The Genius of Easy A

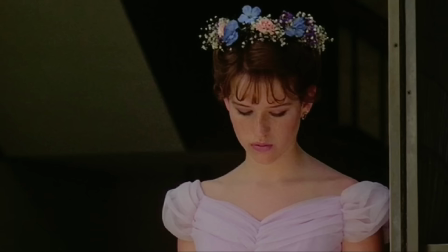8:03 She makes pop culture references to movies that came out decades before the target demographic was born, uses double entendres you have to pick apart, and says pointedly big words that wouldn't even make the SAT vocab section.
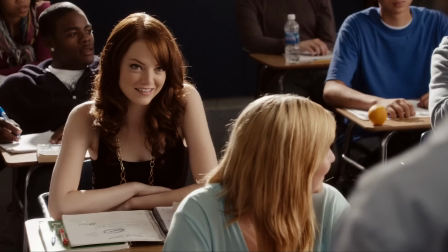8:16 But when Olive speaks in a way that teenagers typically don't, nothing about it feels condescending, annoying, or artificial.
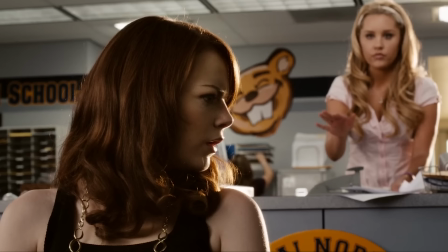8:25 If anything, she comes across as charming and funny.
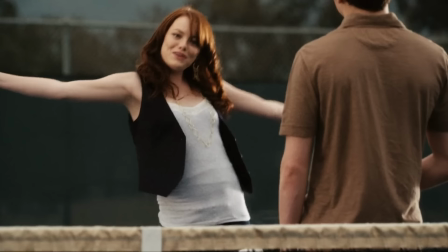8:28 It works because Olive is not speaking from a place of superiority, authority, but of jest.
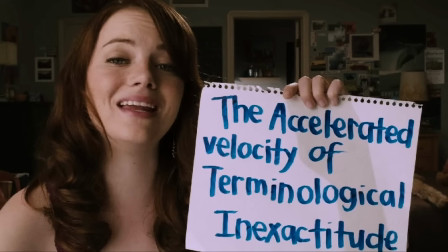8:34 She sounds like she's joking, almost self-effacing in her delivery.
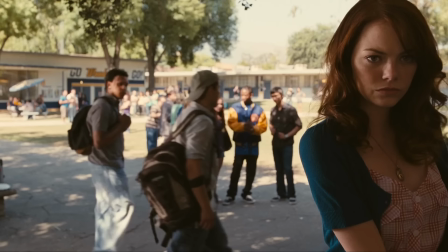8:39 Inexactitude, which is really just my obnoxious way of saying that lies travel fast.
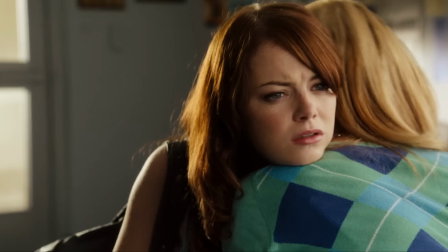8:44 And when likable, cool, Emma Stone says words that the average teenager doesn't know,
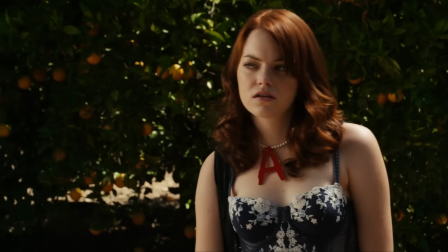8:49 it just shows she isn't necessarily concerned with whether the audience comprehends it or not.
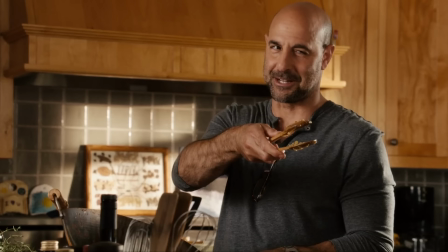8:54 Which is the definition of cool, because sometimes, we like not getting things. Hear me out. When Olive tells jokes or makes references that the audience doesn't understand, it forces them to have to think and be challenged.
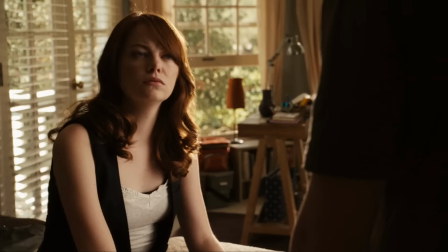9:09 Even if it's just googling what incorrigible means, it changes the dynamic between viewer and protagonist.
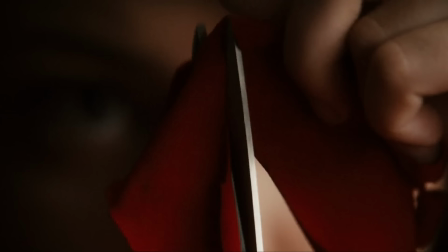9:15 It makes the audience think the characters know something they don't, which not only makes her more interesting as a character,
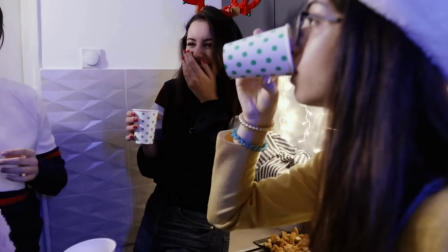9:22 but makes the audience want to listen more to what she has to say. This is the same type of thinking that sometimes makes us laugh at jokes we don't understand,
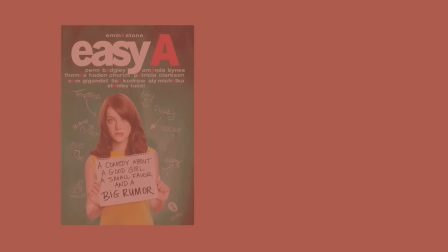9:30 because we want the person who tells it to think we're smart or topical or cool enough to get it.
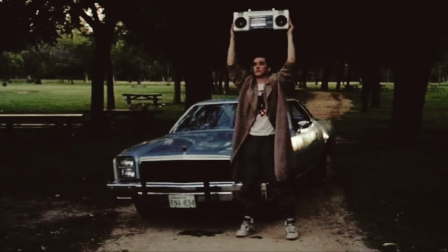9:36 Like, before watching Easy A, I had never seen Say Anything, but Olive referencing it made me want to watch it, because I wanted to be in on the joke.
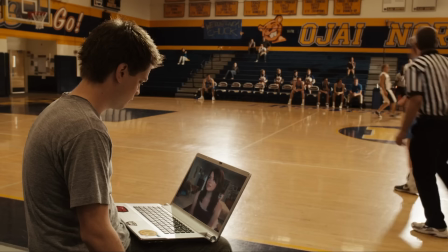9:44 We are led through the plot by Olive's narration, which we later learn doubles as the film's resolution by being a platform where she confesses the truth to her peers.
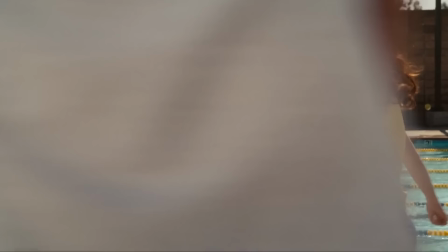9:53 Because Olive spends a good portion of the film either on her own or lying,
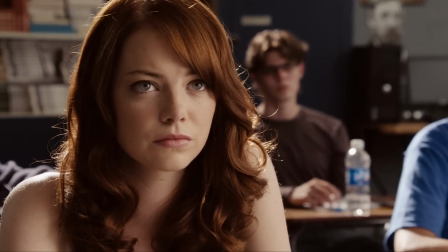9:57 this narrative device is incredibly helpful in cluing the audience in to what she's actually thinking and feeling.
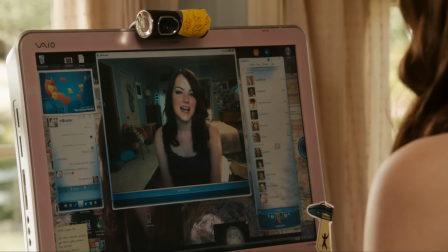10:04 The plot very blatantly shows Olive as deceitful, but through her narration,
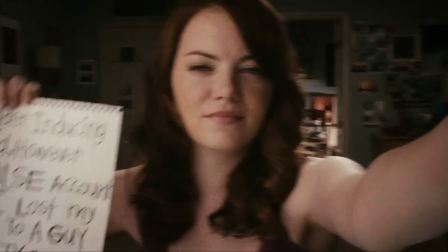10:09 we as an audience get to experience a self-effacing, sometimes very vulnerable,
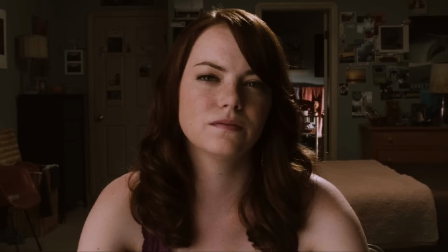10:14 honest side of her, which makes her more sympathetic, but also makes us feel kind of special.
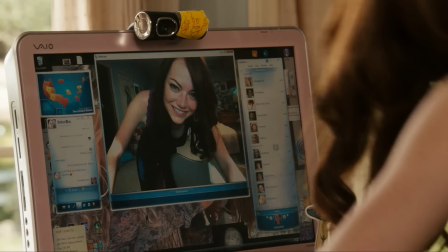10:20 So, in the revised script, Olive often acknowledges or talks to the audience of her webcast, not us, but the peers who are actually watching it.
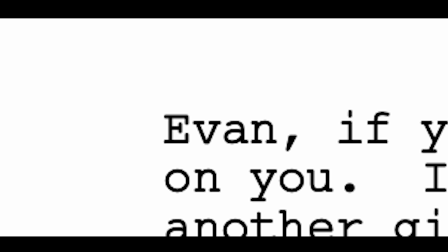10:30 Sometimes this is a casual reference to something her classmates know. Sometimes it's directly to a specific person watching the webcast.
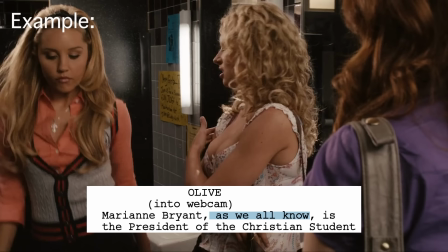10:37 These are spread all throughout the script. But in the movie, aside from the very end, all of these references were taken out. This could have been changed to keep an element of surprise for the webcast's actual purpose until the reveal at the end. But some of these instances are so subtle, I don't think it would really have made much of a difference. What's more likely is these little references were removed to establish a more intimate relationship between Olive and the audience.
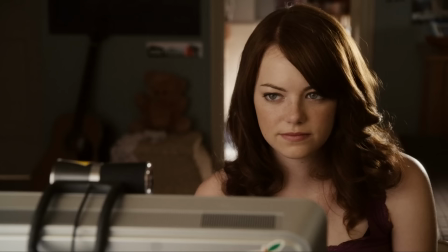11:08 So it feels like she's talking to us, and only us, until we arrive at the film's resolution.
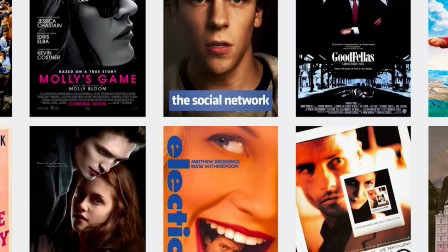11:14 It's an incredibly small distinction, but it makes a big difference in how we perceive Olive.
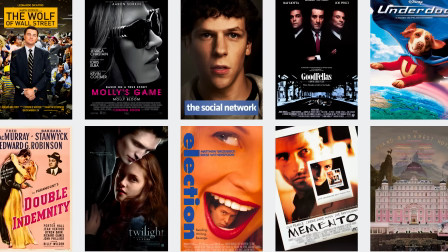11:19 There are a myriad of movies that include first-person narration, but not as many also have the visual of that person talking to the camera too.
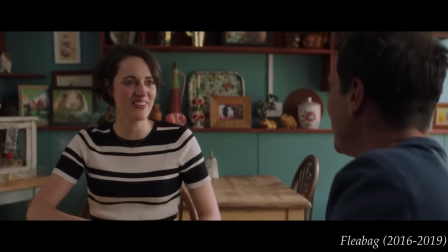11:28 We are so used to characters ignoring cameras, ignoring us, that when they look at the lens, it can be startling.
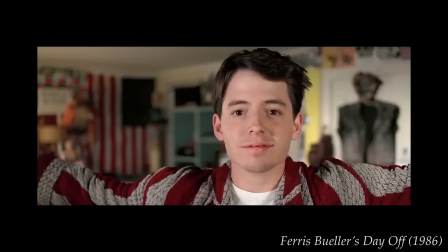11:35 I mean, they're literally making eye contact with you. Combine that with actually talking directly to you, and it's even more intimate.
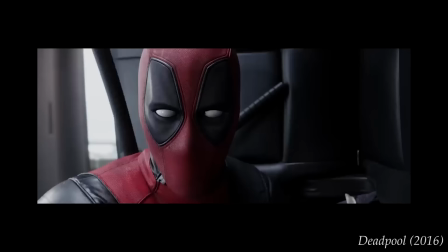11:43 This is part of what makes characters like Fleabag, Ferris Bueller, and Wade Wilson so beloved.
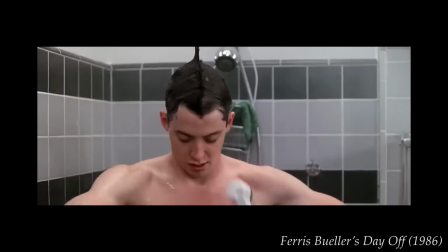11:48 Their respective movies and TV series are completely different,
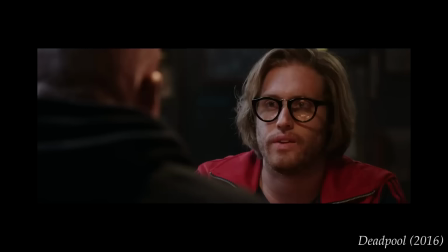11:52 but they engage directly with the audience on a level of authenticity that makes us feel close to them.
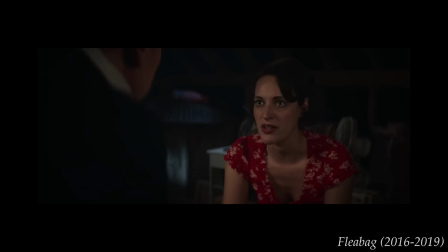11:57 When Fleabag effortlessly tells us her most private thoughts, we love her for it, and we forget that we don't even know her name.